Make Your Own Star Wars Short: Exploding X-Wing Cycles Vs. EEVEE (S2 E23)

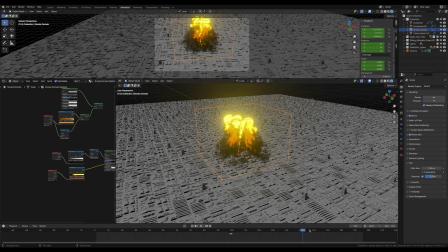12:09 But as we get out here, you'll be able to see the shadows aren't fantastic.
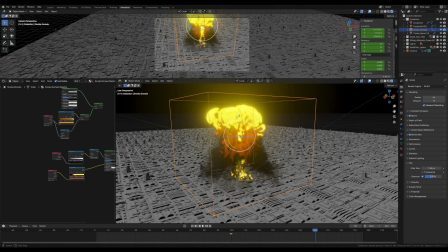12:17 In fact, there are no real shadows hitting the Death Star. The explosion looks decent.
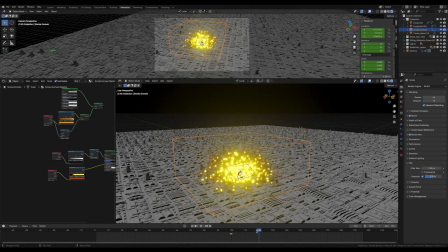12:24 I don't mind the explosion because, so yeah, it looks a little cartoony, but I don't mind that.
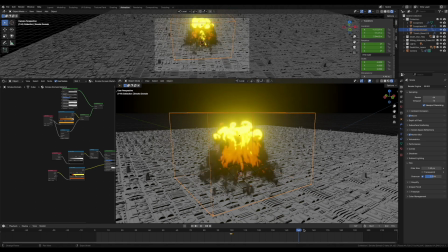12:29 But I wanted the shadow on the Death Star, and I wanted to bring a little more realism to this. So I switched over and used cycles. And now you can see there's shadow.
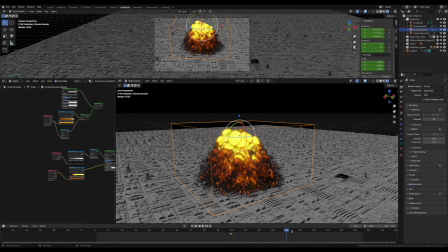12:43 There's much more interesting information because it is creating
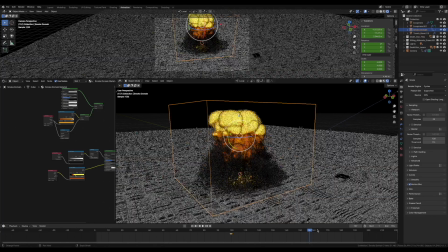12:49 shadows and reflections of this onto the Death Star.
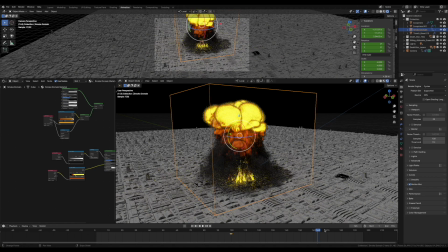12:53 It's a little harder to see as I scroll through because it takes a second to render this out. But as you can see up here, look at that beautiful shadow on the Death Star.
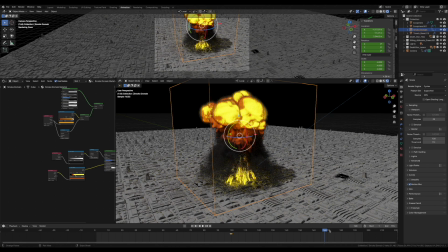13:04 So that is why I wound up using cycles instead of EEVEE for the first time in this animated short. And then going forward with my next short, I will switch over and become a cycles guy just because of the realism, and I liked it much more.
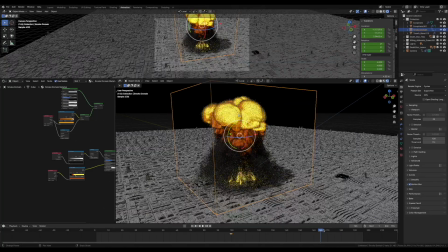13:25 But more on that when I start discussing my next short. But that's it. My X-Wing crashed and exploded into the Death Star,
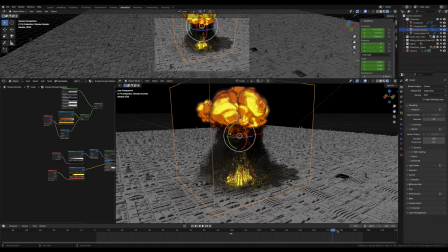13:35 and each of these frames took an hour or 2 to render very slowly back in the day.
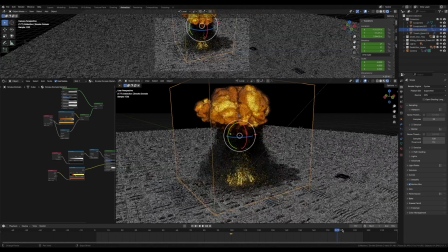13:42 And as I said,
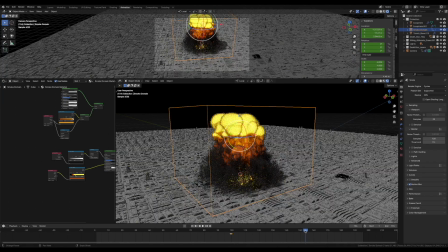13:45 I would sit my computer outside in the cold and let it render at night while I watched television,
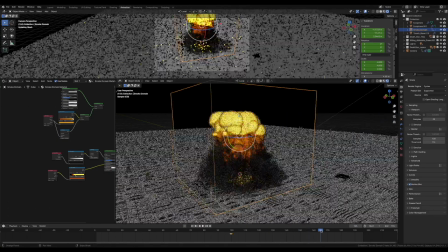13:52 and I would check on it periodically to make sure it wasn't overheating. And just part of the learning process. This was a really fun shot to do. Next week, the red and blue leaders fly off to the Death Star. I'll see you then.